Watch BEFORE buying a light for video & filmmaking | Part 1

Just like loop lighting, Rembrandt lighting is flattering to just about every type of subject because it creates depth suited for portraits.
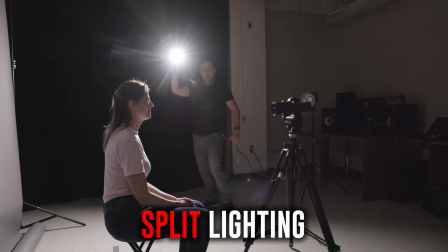[4:12]
Now, the fourth lighting pattern is known as split lighting. You can create this look by placing your key light at a 90-degree angle off to the side of your subject.
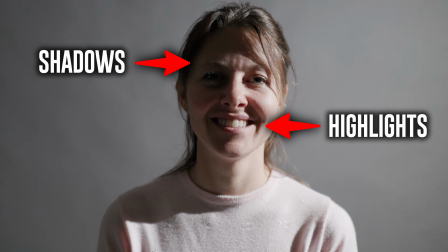[4:21]
This produces a very dramatic look by splitting the face into light and dark. Now, this is not a standard lighting choice like loop or Rembrandt lighting might be.
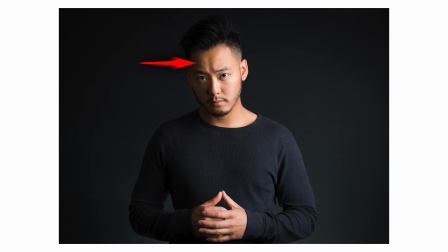[4:29]
Split lighting tends to be used for moody portraits because the strong shadows convey a mysterious, high contrast appearance. That strong drop off from light to dark makes this a good choice for black and white portraiture.
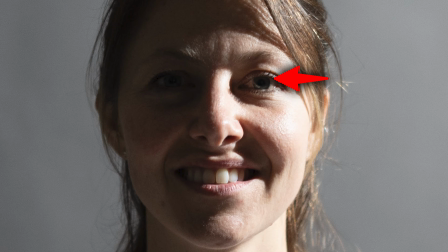[4:40]
With split lighting, you may not have a catch light depending on the exact angle of the light. This can add or completely remove the light from your subject. fifth and finally, we have backlighting.
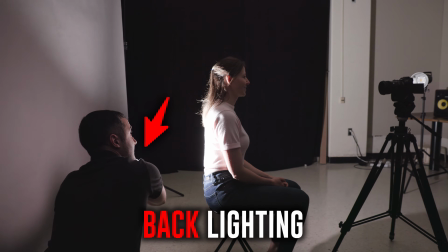[4:51]
You can create this look by placing your key light directly behind your subject to produce an edge of light around them.
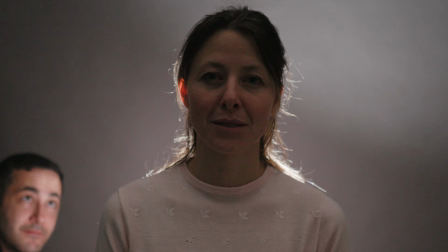[4:57]
With backlighting, there is no light in front of your subject and only a silhouette is present. Backlighting can be used in so many different ways.
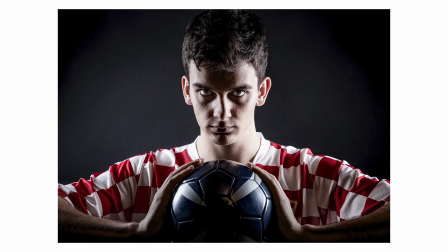[5:04]
It can add contrast, it can shape your subject, and it can create a strong, powerful look, which is popular when you're shooting athletes.
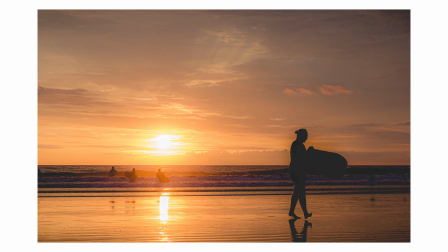[5:11]
This type of lighting also tends to be popular around sunrise and sunset when the sun ends up being much lower in the sky.
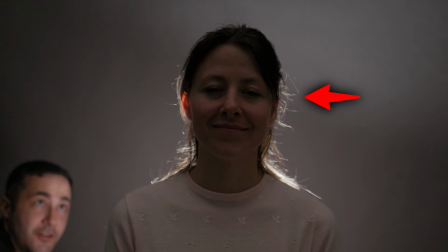[5:16]
Just watch out for loose hairs when you're using this type of lighting because they will stand out, especially on a dark background. So now that you understand these 5 different lighting patterns, you're probably asking, why do photographers and video content creators use so many lights?
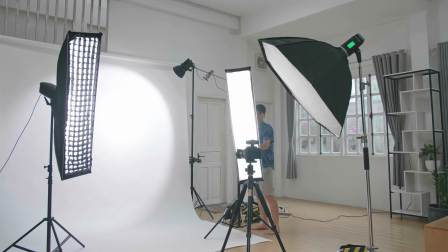[5:29]
Why do these sets that I'm seeing look so complicated? The best way to understand this is to use the popular 3-point lighting concept.
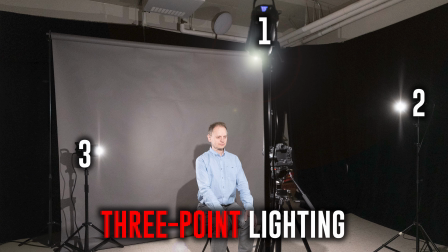[5:37]
No matter how many lights you see on a set, they almost always fall under one of 3 categories.
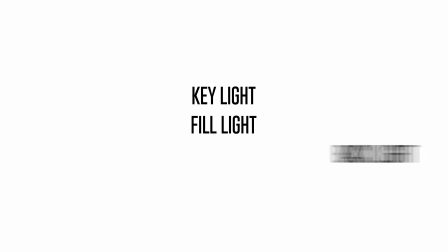[5:42]
They're a key light, they're a fill light, or they're a backlight. A key light is your primary source of light, usually positioned at a 30 to 45 degree angle off to the side of your subject.
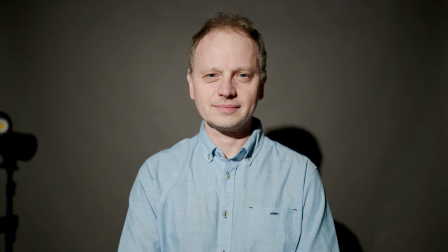[5:51]
This is the light with the strongest influence on the look of your scene. All of the lighting patterns that we just went through use a single key light to create the look.
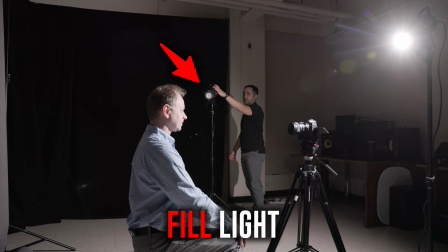[5:59]
Now, a fill light is your secondary source of light, usually positioned on the side of your subject opposite from the key light.
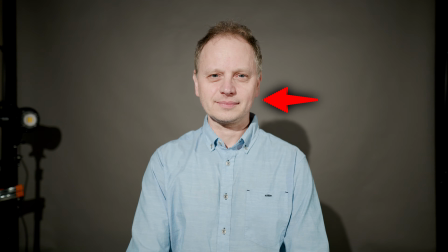[6:05]
This is used to fill in the shadows that are being created by the key light. And there are no hard rules on where exactly your fill light should be placed, but let me share a couple of examples of how you can use it.
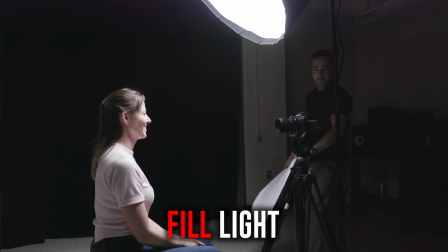[6:15]
Remember the butterfly lighting pattern that I showed you? Well, if we add a fill light directly below the key light and angle it upward,
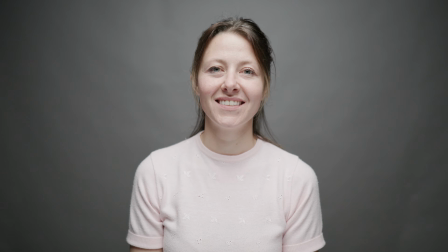[6:21]
or we use a reflector to accomplish the same thing, we end up getting something known as clamshell lighting.
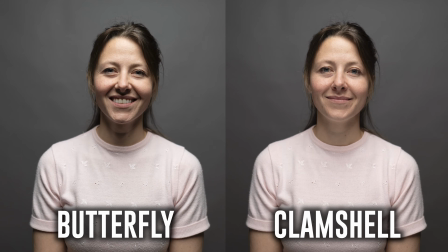[6:26]
This is popular with fashion photographers because it produces an extremely flattering look where the subject appears to glow.
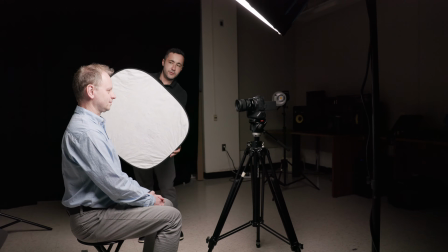[6:32]
Or you remember our split lighting pattern? If you place a fill light directly opposite, or again, use a reflector as a substitute for the fill light, you can reduce the intensity of the shadows that are being created by the key light, again, producing a much softer look. Finally, a backlight is your third source of light, usually positioned behind your subject.
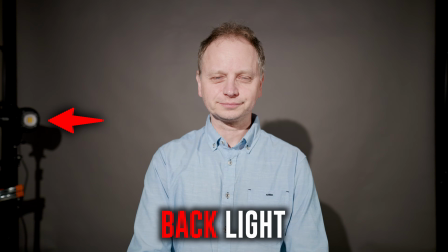[6:51]
The point of this is to define the edges around the subject and separate them from the background.
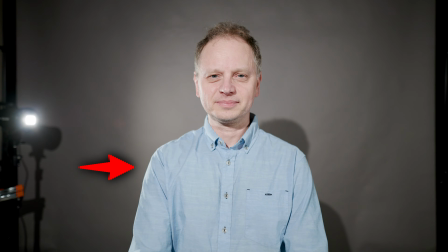[6:56]
You can see the difference that a backlight makes in this example. The edges around the shoulder and the hairline are much more defined, creating that separation. And the reason why a lot of new photographers and video producers tend to get so confused is because 3-point lighting tends to be more of a guideline. It's not a rule. There are some situations where you might use less than 3 lights, like here I am right now just using 1 key light above me and the backlight's behind me, but no fill. The situation just depends on the subject and the environment, which is why you probably see so many complicated set examples. But at the end of the day, just remember that every light in the scene is almost always a key light, a fill light, or a backlight. So those are the 5 basic lighting patterns and a clear breakdown of how the 3-point lighting concept can help you to position your lighting and affect the look of your shot. But you should keep in mind that the position of your camera and your subject have an effect as well.
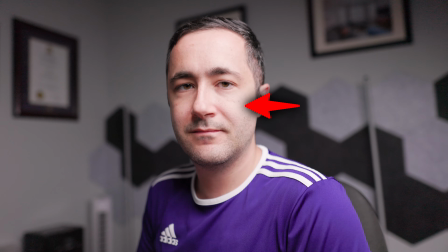[7:45]
If the subject is turning toward the light and the brightest part of their face is closer to the camera, this is known as broad lighting.
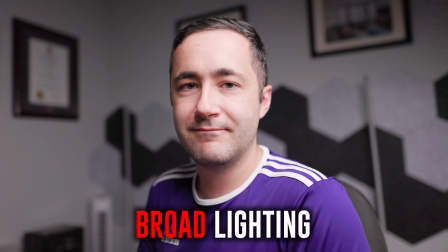[7:52]
Broad lighting will widen the face and have less contrast overall.
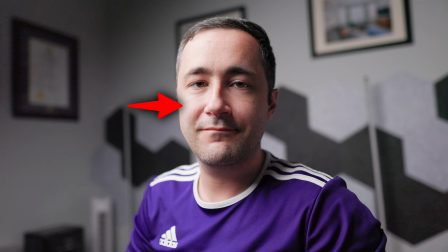[7:55]
If the subject is turning away from the light and the brightest part of their face is further away from the camera, this is known as short lighting.
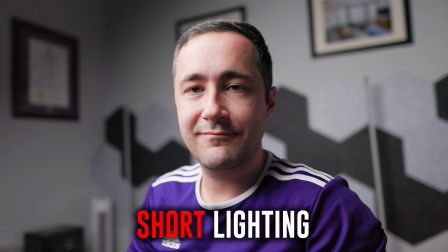[8:02]
Short lighting will narrow the face and create a more dramatic, high contrast look. If you understand all of this, you can begin to adjust the look of your shot by using our third attribute of lighting, which is brightness.